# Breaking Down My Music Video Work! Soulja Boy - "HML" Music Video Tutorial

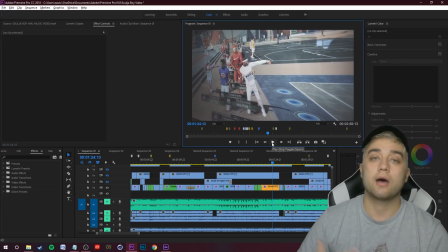You need to listen to the song, make the correct cuts, and then think of your style, think of the things that you know how to do, and then fill in the best possible thing.
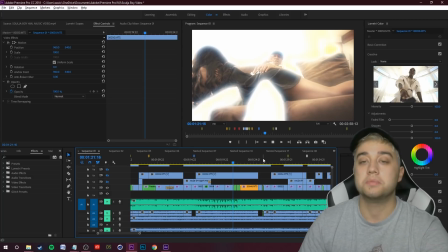Now, another thing I really wanted to do is, you see this a lot in a lot of music videos where sometimes they'll have some like video game screens going on. I wanted to make it so that those kind of really played into the video. I didn't want those to just look like a filler.
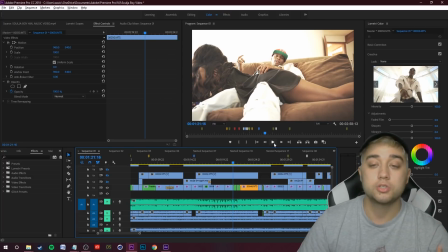I wanted those to really play in with the video. So I picked 2 shots from the scenes of him playing 2K.
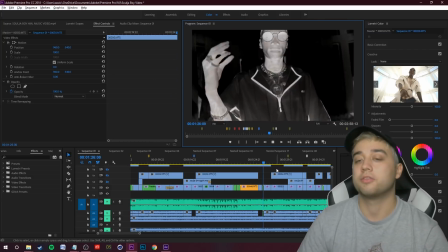This one, of course, the iconic Soulja Boy dance. I had to throw that one in there just because I thought that was super funny.
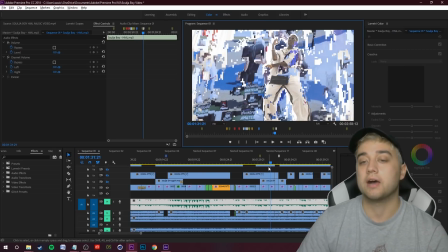Everyone was like dancing along with him. Thought that was pretty funny. And then this one is the second one I threw in.
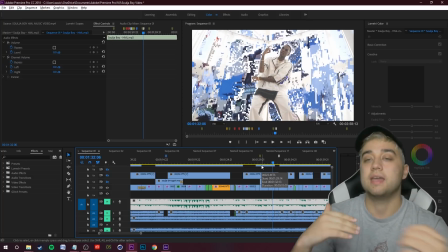Dancing, use that data mosh to kind of make him come out of the screen. Pretty cool.
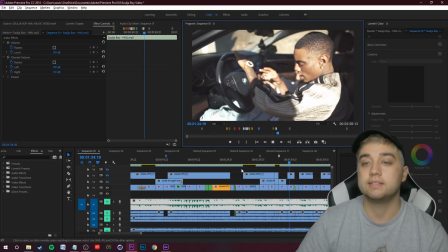It turned out really well. Liked how that worked. And then just crazy data mosh sequence here. And then here's just a little breakdown of the cuts.
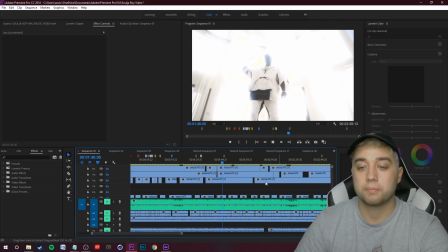As you can see, a lot of pretty close together cuts. My timelines usually turn out pretty messy, but that's just the way I have it organized and the way it works better for me.
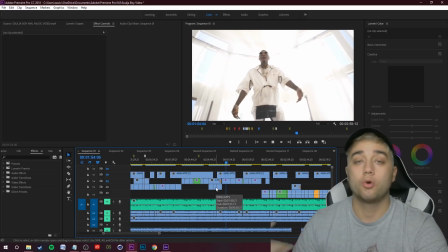I just kind of line it all up, cut pieces out. I'm pretty sure I made a full video talking about my process for editing and how I can make it more organized.
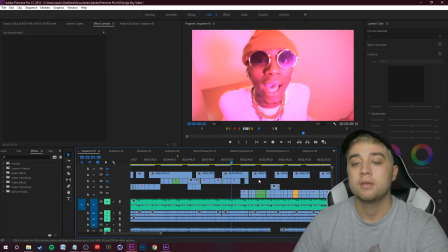I'll link that down below if you are interested. And then here we have some just normal performance scenes.
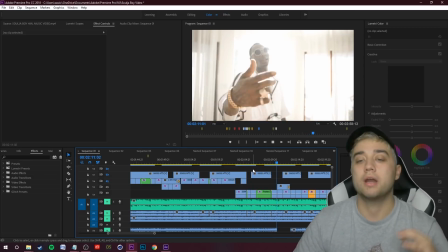We got some craziness going on, some swipe transitions to build up that energy. It all really just boils down to using your ear and using your eye, mixing that together.
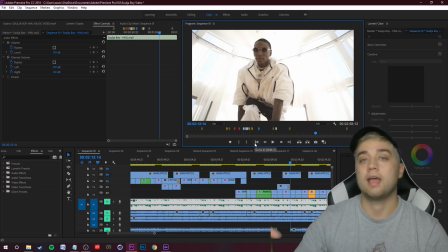So listen to the music, to interpret that in your head, and then take what you know and try to make a translation between the two. I think that's a really big part of making good visuals. No matter if you're doing crazy stuff, if you're trying to go for a cinematic, the most important part is listening to the music and then interpreting that as best as you can.
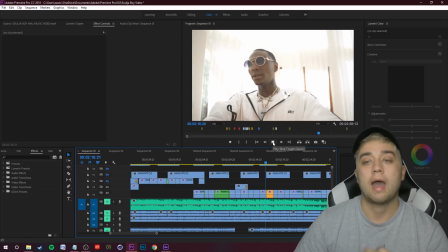That's a very huge key part. Like I said, I can show you step by step how to throw on these flickers, how to make these glows, how to do every single little technical thing.
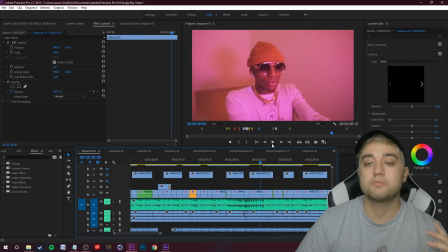But the things that I think are really going to help you get to the next level is the more analytical and thought processing things that I can talk about.
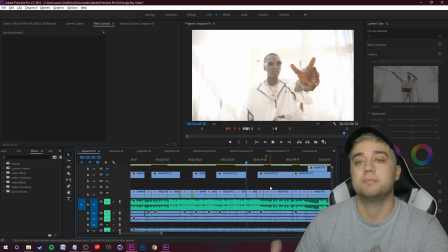In terms of flashiness, I would say it's effects heavy, but in terms of complication, it really wasn't.
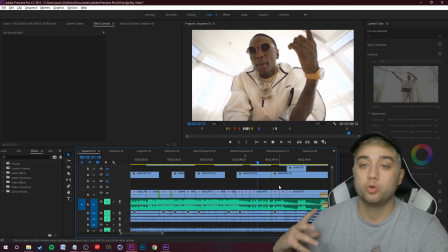So got some really nice shots. Shout out to the people who directed, who shot this stuff to work with.
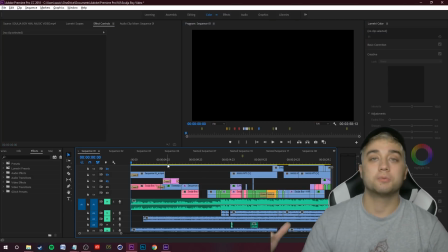Pretty cool visual. I enjoyed working on it. Check out some of my other work if you guys would like to. I'm gonna leave my portfolio below if you want to see any of my personal work. And like I said, guys, it's really just about interpreting the music, finding your own personal style. Everyone's gonna think things look different, but if you interpret the music and have a good understanding of the tools that are at your disposal, I think that you guys can make some really cool,
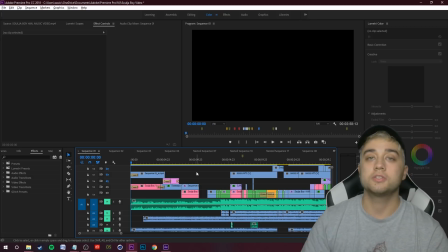awesome stuff. A lot of the times when I'm on Instagram, I see a lot of my tutorials being used, but people just copy them step by step and they don't throw any kind of creative touch on them. I'm telling you guys, if you really want to take it to the next level, you don't have to treat what I'm saying as a step-by-step guide.
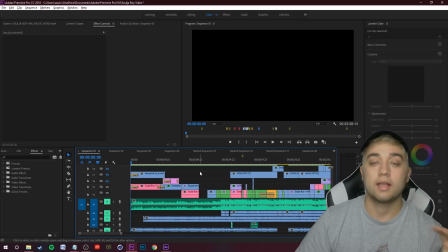Be creative about it, change things up, put your own personal style and touch to it. And I'm gonna say it one more time just so it really ingrains in your head, because I think it's super important. Listen to the music, interpret that as best you can, and then connect that to what you already know and what you think looks good.
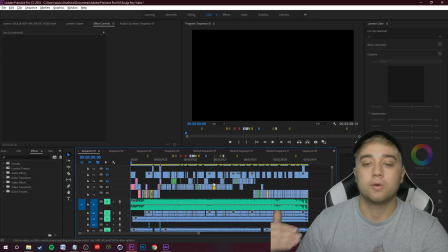I really didn't even use After Effects that much for this, so this breakdown is gonna be pretty quick. Different from my other stuff. If you wanna see some really effects heavy 3D work, craziness, I think I spent like 72 hours straight at one point working on the Wi-Fi's funeral video I did. I'm gonna link that below. Check that one out. Super cool, and it's very different from this one.
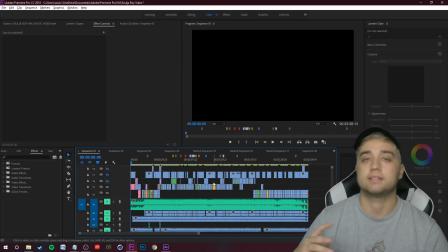I wanted to show this one as a different contrasting style. Anyways, guys, thank you so much for watching. Leave a like, comment, subscribe if you did enjoy. It helps the growth of the channel. Remember what I was talking about finding your own style, finding your own lane. Being unique to yourself is that one advantage each individual has. Hope you guys enjoy the video. Thank you guys for watching, and I'll see you guys later.